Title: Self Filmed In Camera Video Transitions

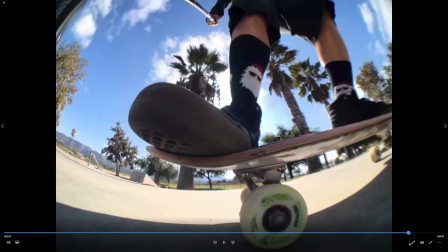(10:42)
I'm more zooming into my shoe though, but you get the idea. And then you see where the clip cuts.
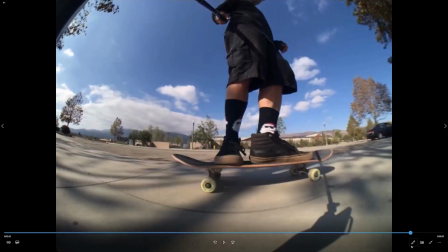(10:48)
Right here. First clip, second clip, first clip, second clip, and I'm coming back out.
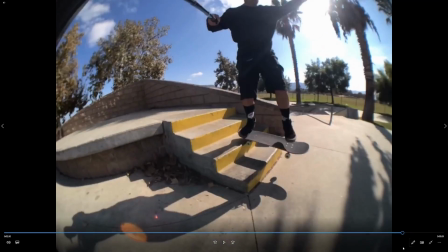(10:55)
Watch it one more time.
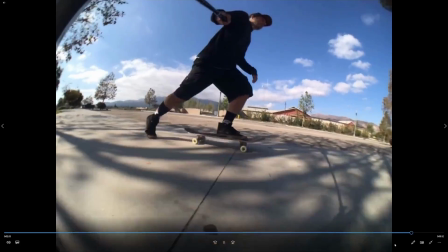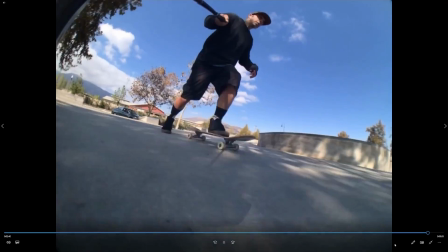(11:03)
And then I did terrible filming right here. I flipped up the tooth there, and then did a little bonk right here.
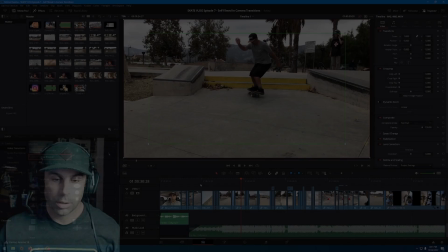(11:10)
And then just a regular fade out. And that's about it. Alright, so most of the editing I did in this video I've already talked about in previous videos,
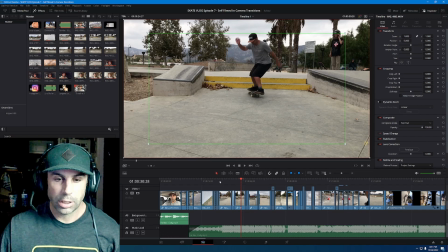(11:17)
so I didn't want to get too into it, but I did some Ken burns, I sped some stuff up, I slowed some stuff down, and added a couple video transitions, like the digital ones, not the in-camera ones, just to kind of help some of my in-camera ones because they didn't look completely right.
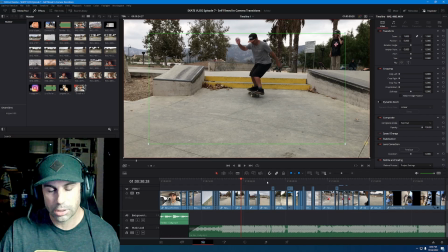(11:33)
So the shake one, I added a little more emphasis on the shake, and there's a couple more that I fixed up a little bit.
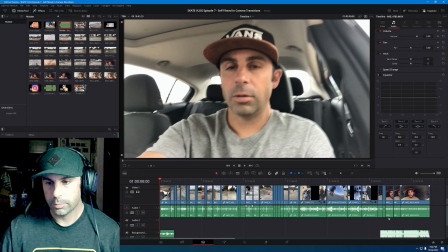(11:41)
But other than that, that's about it. Alright, I got all my clips imported. We're going to be working with these clips right here in the red. And like in the last video, I cut all my clips already, so I'm ready to go.
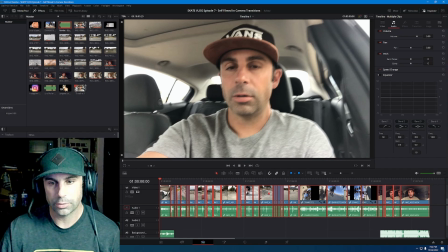(11:54)
And this video is not really too much about editing. I don't want to get into that too much. I'm just talking about the transitions that I created, in camera. But I'm going to go over some things that I'm going to do in the editing to make it look a little better. I'm going to edit this and probably going to fast forward it and speed it up a little bit.
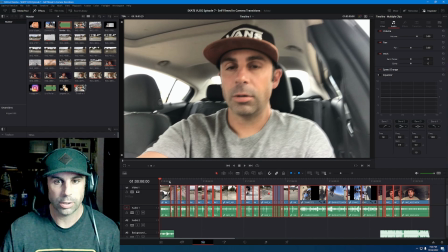(12:12)
But when I get to parts that I feel like you need to know about, I'm going to slow it down and I'm going to talk about those parts.
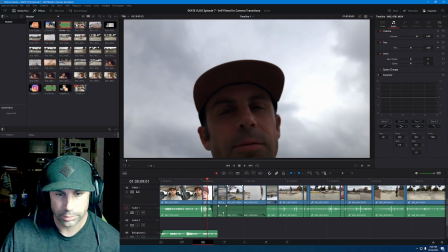(12:17)
Alright, right here I faded out the volume a little bit, and then I turned down the volume on these clips just because there was a lot of wind in the background.
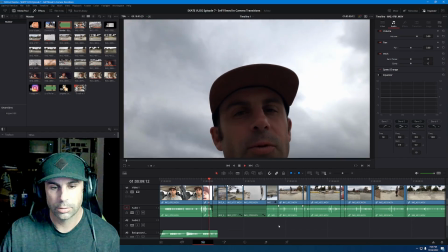(12:24)
One.
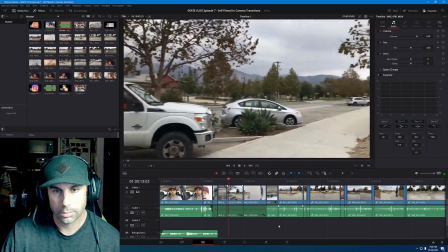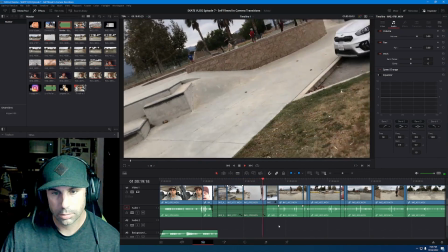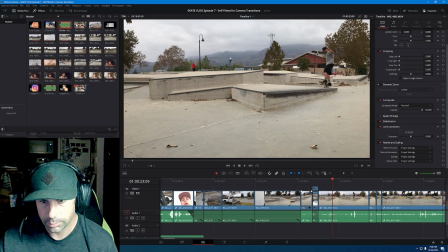(12:38)
Perfect. Okay, and right here I did a little speed up on this clip just to make it go faster because it was just stagnant footage. Just because of the transition, I had to let it play a little bit longer. So I sped that up just so it looks normal. And it gets into the skating faster.
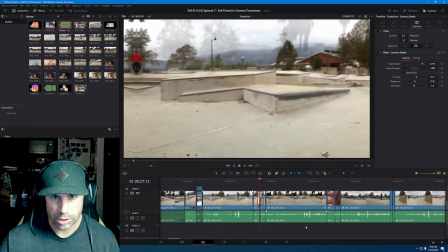(12:59)
Okay, for this one, it didn't really shake that much, so I added this shake effect.
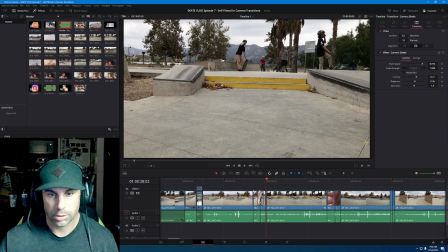(13:03)
And I know it's kind of cheating because this is supposed to be an in-camera, transition, but I added that just to give it a little more emphasis on the shake. And I had to take away this kind of like added color they did, so what I did was
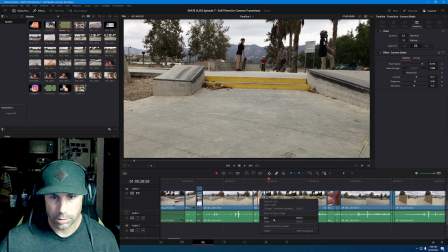(13:21)
I opened it in Fusion, right click it, open in Fusion page, and then you gotta open,
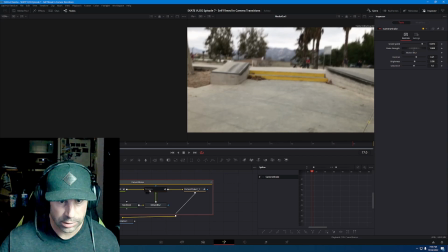(13:28)
I think it was this media out too, and you look for displace and then turn that off, and that's what will get rid of the extra color.
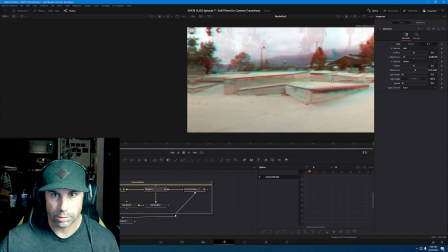(13:35)
You can see it right here when I turn it back on. So when I turn it back on, see how there's color right here, and I turn it back off and it's gone. That's what I want. I don't really want that extra color. Okay, so let's get back to the editing.
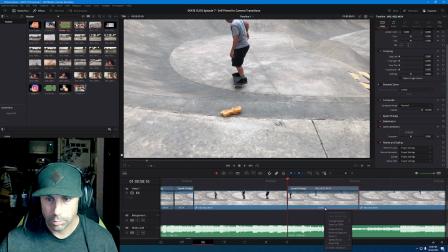(13:46)
Alright, I'm going to change the time right here. Put this one at 402. And also this one.
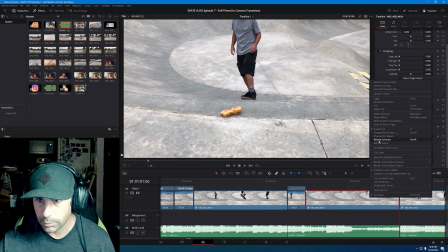(13:53)
So I don't want to have a lot of clips in here that are just wasting time. I want to make everything in there look good. Alright, we're going to put this one at 400.
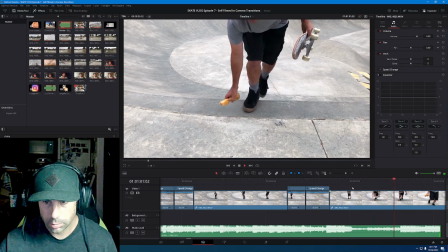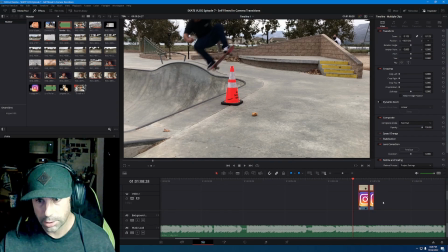(14:08)
Alright, right here I'm just adding the Instagram tags above my friends' names.
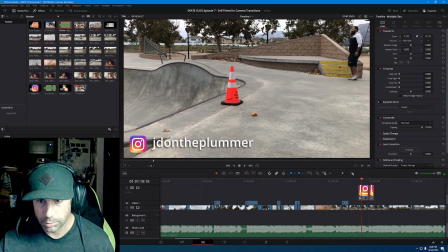(14:15)
Fix them a little bit though.
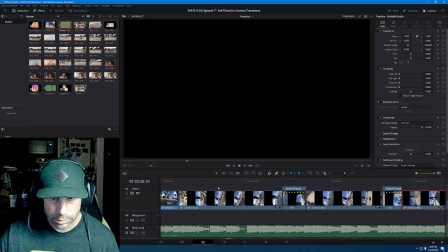(14:19)
Alright, so right here I just slowed it down a little bit on these two little parts right here and right here, so let's see what that looks like.
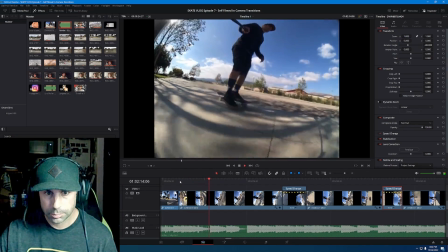(14:25)
Hopefully it doesn't lag, because I filmed it really bad,
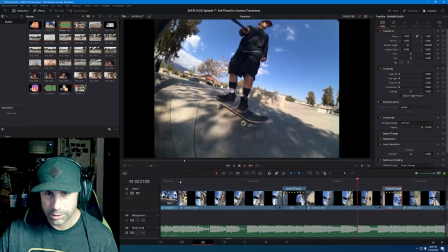(14:33)
totally out of frame, but it's kind of hard to film when you're holding the camera too.
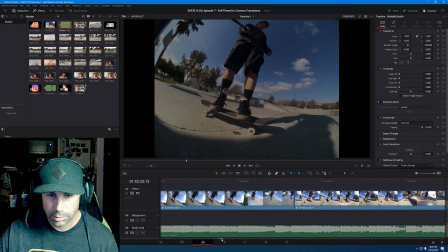(14:39)
Alright, I think it looks a little better. You can kind of see what I'm doing. Alright, so I added Ken burns right here, whatever you want to call it, dynamic zoom, Ken burns.
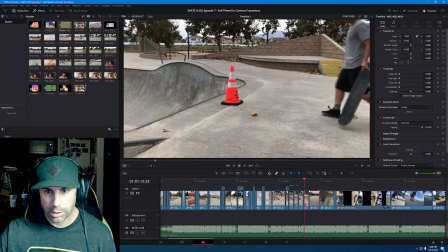(14:48)
And I did it to kind of disguise my bad filming.